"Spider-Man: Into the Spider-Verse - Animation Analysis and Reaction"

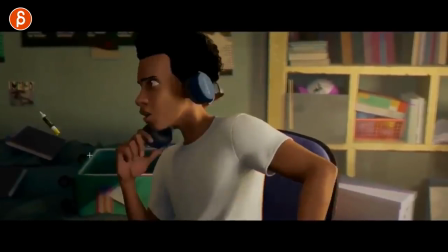(3:09)
you see the detail the pen coming back down but everything again there's a little slight change in what's on ones what's on twos
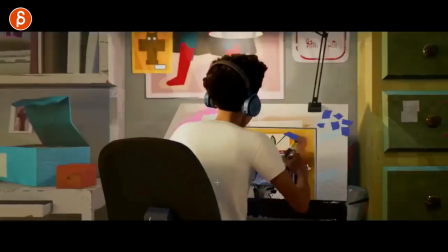(3:17)
but it's such a good introduction of the character and has all the awesome details i just really really like the shot so then speaking of details when you look at
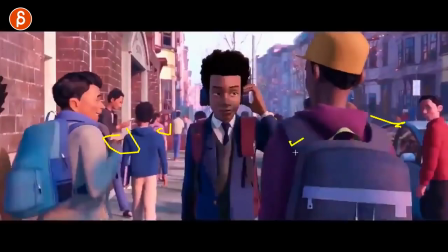(3:26)
this sequence I just love that besides the cars going by and all the people walking around here it just feels like a world where there are other
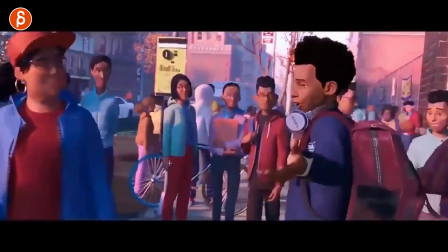(3:35)
characters than this main character and sometimes it's also a matter of budget you can't have so many extras walking around and all with different clothing different
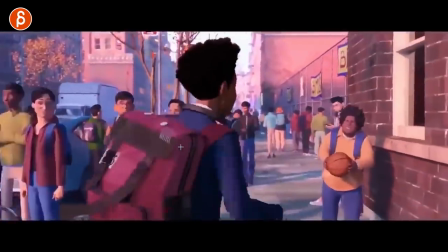(3:43)
character design but anyway going back to the detail look at he's
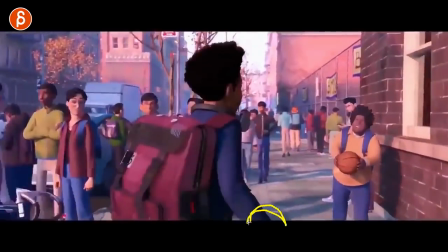(3:48)
holding here you can't even see it he holds his little sliding
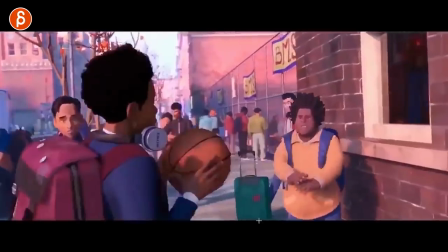(3:52)
thing goes forward this guy stops it it's just a subtle detail there
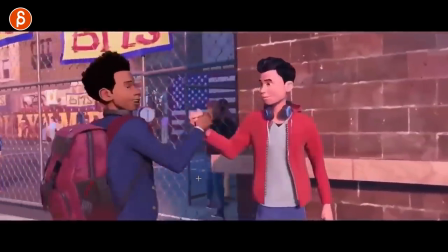(3:57)
goes back he knows his friend is there the little thing here and again you see one of
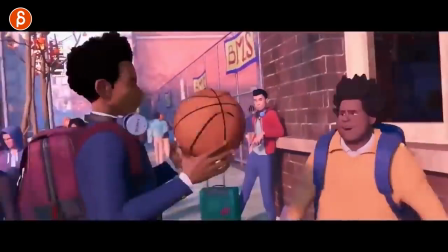(4:02)
those details you see all throughout the movie but what i love about this here and this is something that comes up in so many other shots is that it's just a
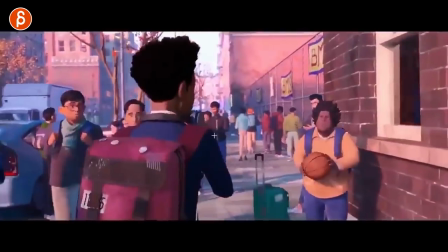(4:09)
performance and this part is not perfectly framed because it's all about him connecting with other characters but it's just something that he
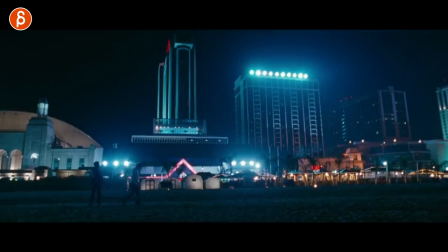(4:18)
happens to do and this reminds me of a scene in warrior where and i show this to my students a lot where tom hardy has his gesturing at the
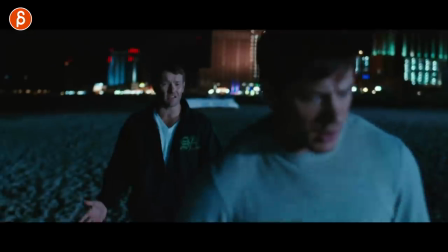(4:24)
beach and you just see kind of the wiggle in his arm and at the shoulders and it's not something that's clearly captured in the
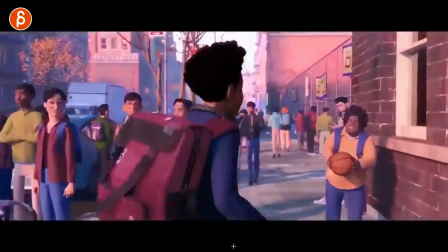(4:31)
scene just like in here where we don't want to make a big deal out of it but it's just there so to me like throughout the movie there's so many performances
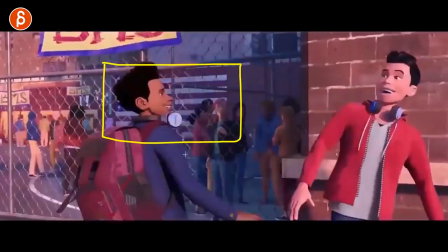(4:39)
where they might focus on something like this right framing wise but you see that the character does something be it a change
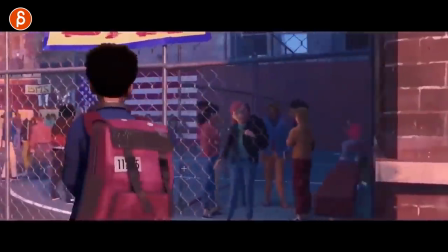(4:47)
with the legs or change with the arms and just happens to be part of the performance but also from just a character thing is when she says
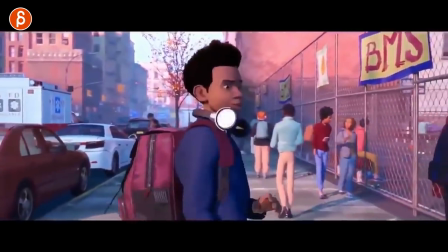(4:54)
i miss you and he stops wait wait you miss me you know back in the day everything that a girl might say might stand out and
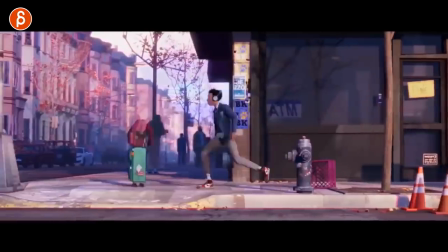(5:01)
you might think about it twice going back to animation though if you look at this just this sequence here the complexity of movement where it's
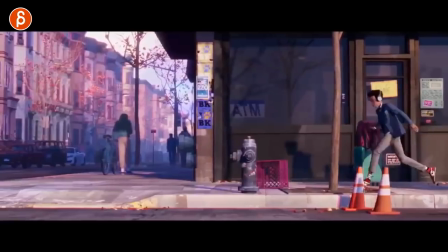(5:08)
not just and you can see the on twos where the camera's on ones and the character is sliding because it's on twos but it's not just we're going
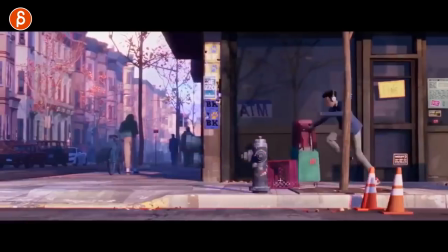(5:15)
to do a run cycle and then he jumps or it's just wall and one axis moving but if you look at the different types of steps first of all you got this
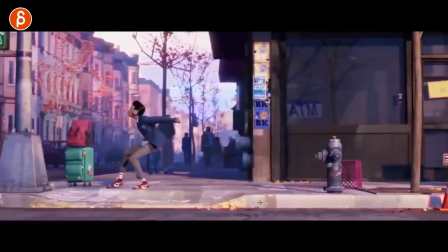(5:25)
awesome push and jump and then you got a change again and the jump here look at the clean poses
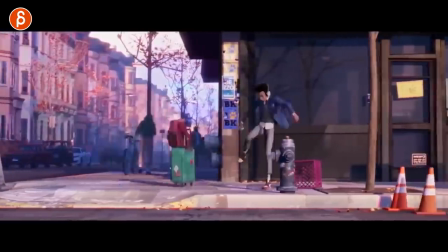(5:33)
so good and this could have been done a lot simpler so watch this again
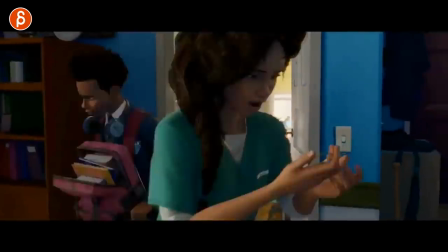(5:40)
so good one of the other things that i stress uh in my class is that it would be interesting if
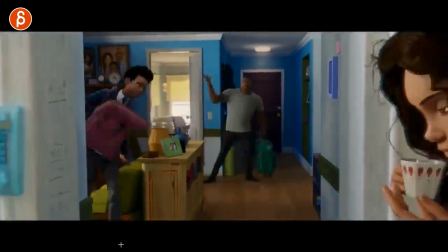(5:45)
whoever animates with a shot to include a set now this might be a lot of work i understand
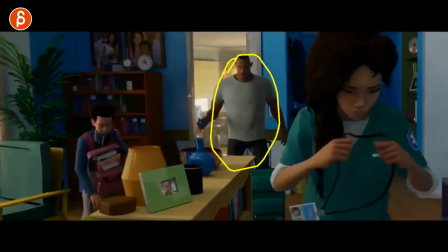(5:50)
that you just sometimes you just want to concentrate let's say just on this performance and it's just an empty set and all you want to do is
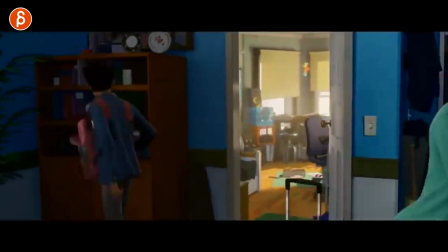(5:57)
animating the character and don't worry about anything else sure i totally understand especially if it is the first time and it's or it's an exercise but
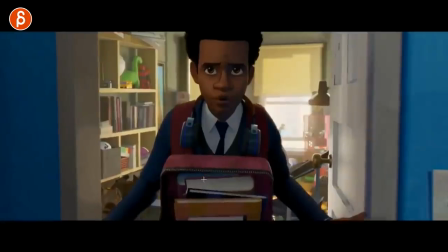(6:03)
look at a just the character just as an intro right just as a as a pop in terms of all right
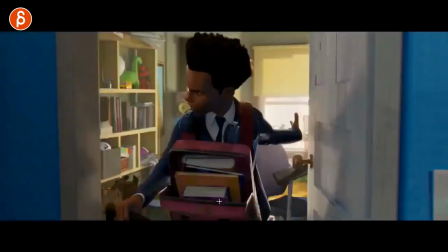(6:10)
i'm here look at this love this here and all this over one frame so good but you have the set that
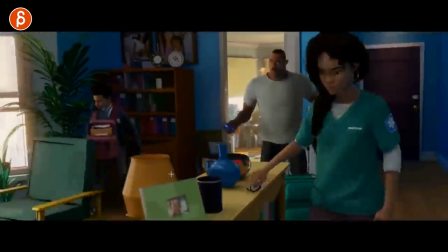(6:18)
gives the character options to do things you have this you have him reacting to this prop here that he left he's looking
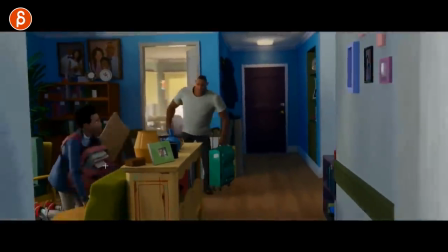(6:27)
for things in the house you got all of this all that secondary action stuff is only there because you do have a set you got them bumping into each other because
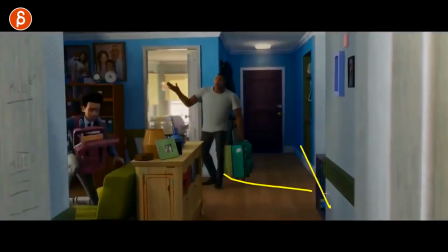(6:35)
of that opening he didn't see her but that's also having a set where a character can exit and they come back in and on top of that you have a camera
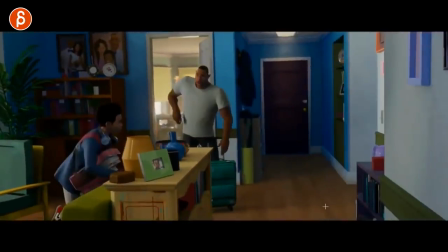(6:42)
move so that massively long shot again that gives you opportunities to have a character exit we still focus on this
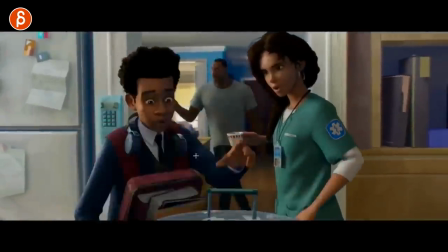(6:50)
and then that moment through here and then again
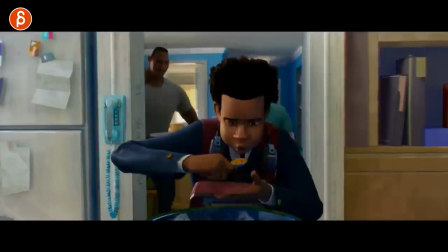(6:55)
you can showcase what the character likes what the family cooks just so many things you
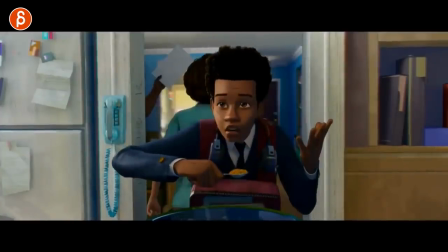(6:59)
can do to give us a better idea of what the characters are
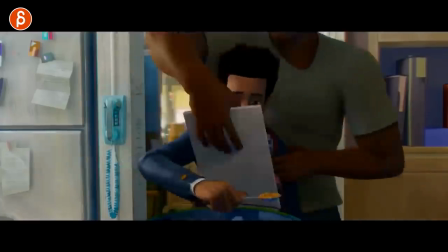(7:04)
doing in the world what they're liking in the world but even stuff like that when he wants to put this and by this I mean that into his backpack it could just be a simple grab but
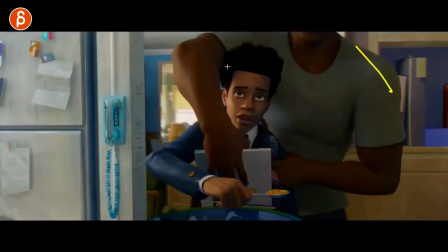(7:17)
he's okay grabbing him here this is a massive figure over him but again this
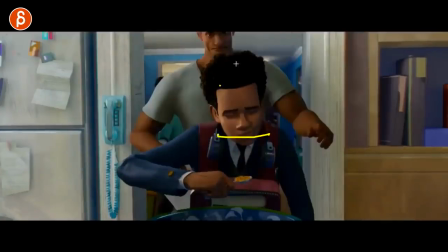(7:23)
would be different let's say this is a student and this is the teacher and the student says oh
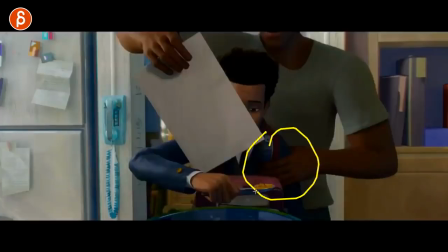(7:29)
could you please help me put that in there the teacher might not do this because the teacher might not be familiar might be inappropriate and in
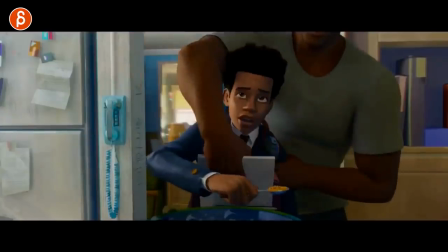(7:35)
this case it's the dad and it's something that they might do all the time it's just a different type of interaction so if you have multiple characters
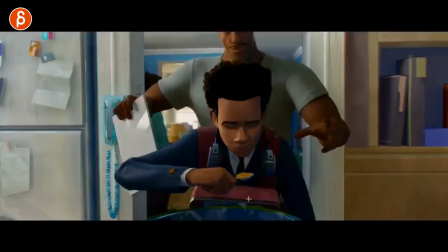(7:42)
look at opportunities of showing something like this so we get to understand who they are and what their relationship is now here's another sequence that i grabbed
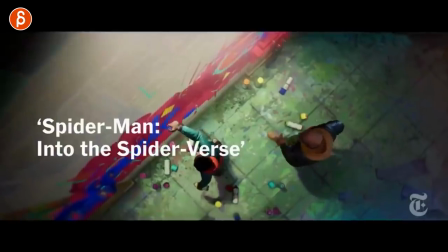(7:51)
online that is anatomy of a scene but something that's very convenient about having
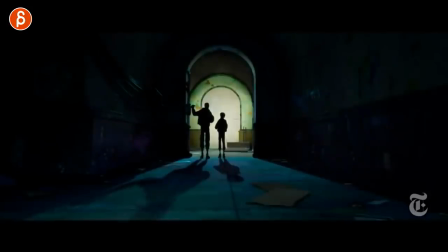(7:55)
this sequence here is the interaction with the props and clothing and that
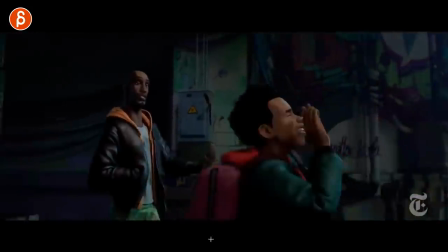(8:00)
was something else that i really really liked in the movie is that this is very very complicated to do all
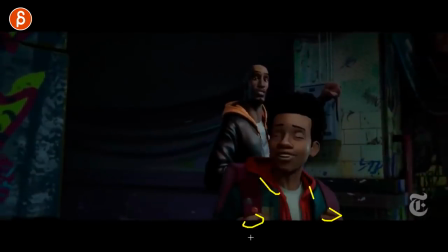(8:05)
the closet and interaction and the movements and everything but But I love that they went this far where you have,
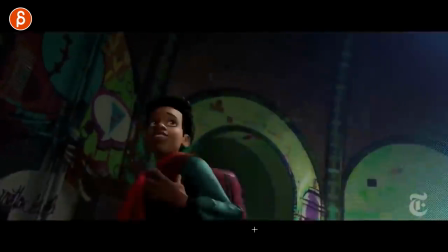(8:10)
if your character is wearing a backpack, the different styles, A, of holding it and wearing it and getting rid of it, taking it off, putting it back on.
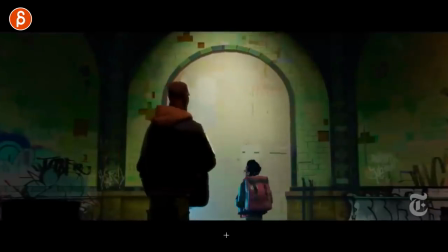(8:18)
And you can see this in this sequence here as he goes forward. Just that. It's complicated to animate. It's complicated to do with the props.
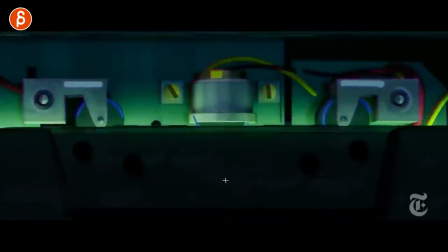(8:28)
But I love this in the movie that you have the opportunity to do all that stuff because they are wearing clothes with pockets. so when you go through the sequence
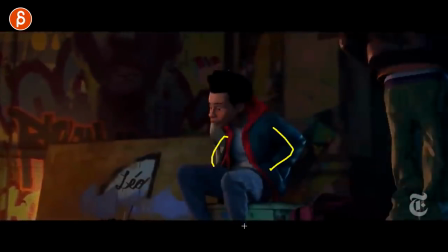(8:35)
here you can see that hands are in there and you can set up a specific type of mood or his current emotion by
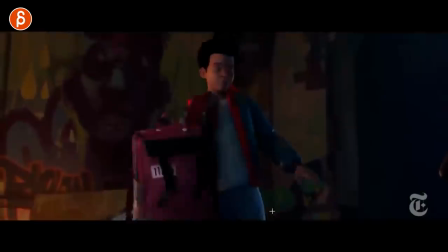(8:42)
having the hands in the pockets and again interaction with the props here is really nicely done I love this here there's a certain amount
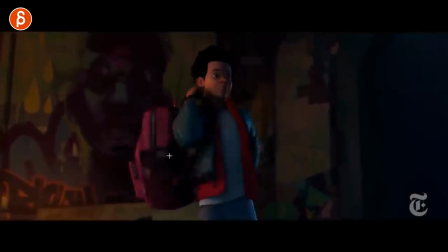(8:49)
of weight that's gonna have him lean back and of course anybody wearing backpacks knows
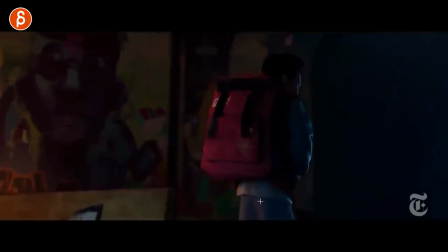(8:57)
that slinging over there is so good and again hand into pockets
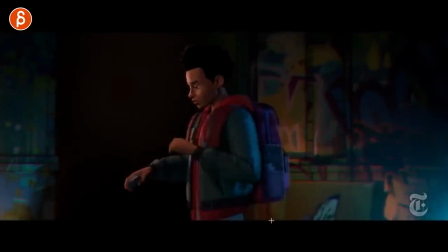(9:01)
which continues here he's done this awesome moment here and then
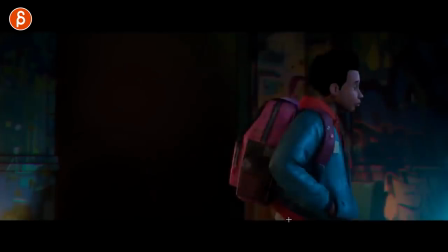(9:06)
going back into this here now speaking of body mechanics
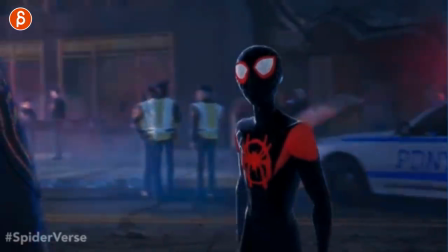(9:11)
i grabbed this clip here online that's i know it's very pixelated apologize for the quality here but this is something that
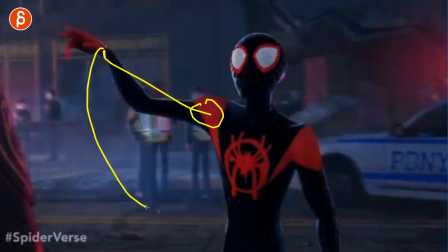(9:17)
comes up in so many classes that when you have an arm moving down if this arm moves down it's going to affect the shoulder which in turn is going to affect the upper body and if the upper body moves it's also going to affect the head so if you watch this whole thing
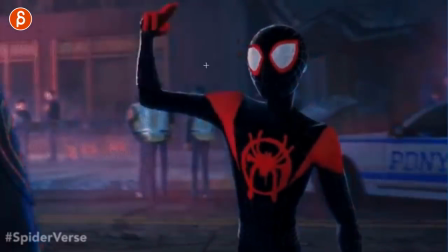(9:31)
here just that little gesture that'll move with his arm you got this arm going down takes down the shoulder the
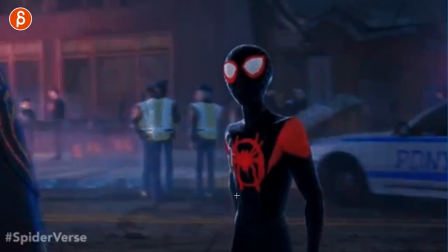(9:40)
arm goes behind the back and you can see now the angle of the shoulder and then the adjustments in the body as it goes back up.
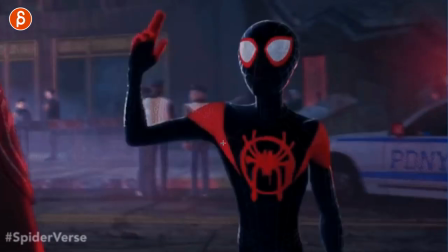(9:49)
So watch this again. And you can see they're trying to stabilize the head.
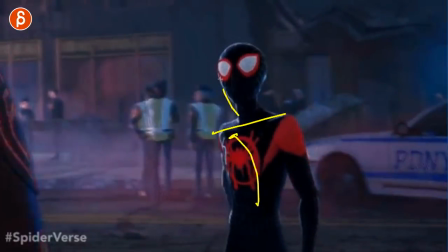(9:55)
So as you have a rotation here in these angles, you don't want to have the head go with it, then all of this feels more like one unit.
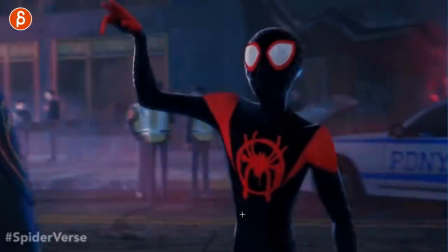(10:01)
Right now there's a nice separation between the chest and the head. And that's just something I want to bring up here for anybody that's new to animation.
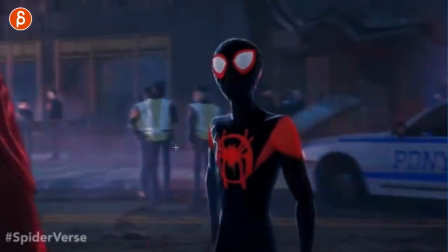(10:10)
There's something I bring up in class all the time, how body parts need to be connected so if you have something like this where the arm goes down you can't just
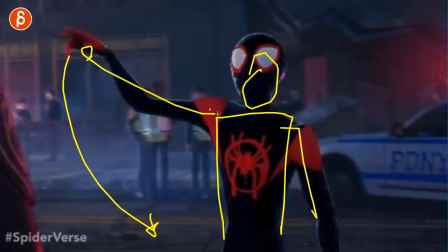(10:17)
not move anything here and just have that arm pivot off of here and then that's it you got to think of well
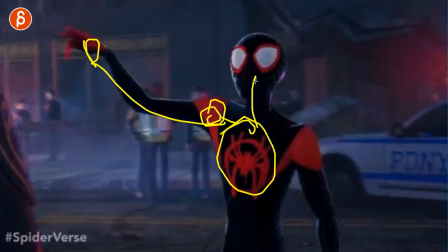(10:24)
this is going to influence this and this is going to influence this and that's going to influence this and so on and so on i just want to bring
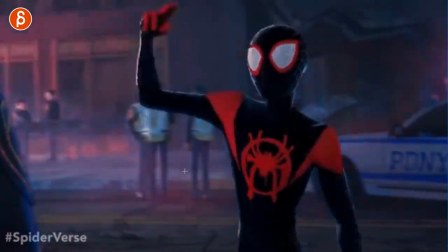(10:31)
that up here i know again sorry it's like some uh low rest quality here but something that just stood out when i saw this
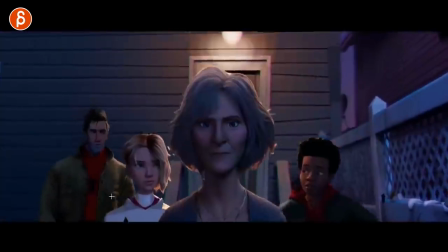(10:37)
on twitter uh and i want to show that to my students in the future i thought this sequence was really cool tour in terms of introducing all the characters and showing all the different styles.
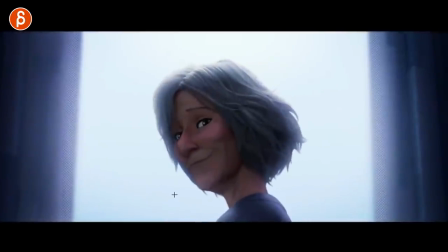(10:46)
Always a big fan of head accents. Sometimes less is more. Now, obviously, she can't do much with her arms with the framing. You can see up here, but I just love that little look here. Sanctuated by eyes and eyebrows.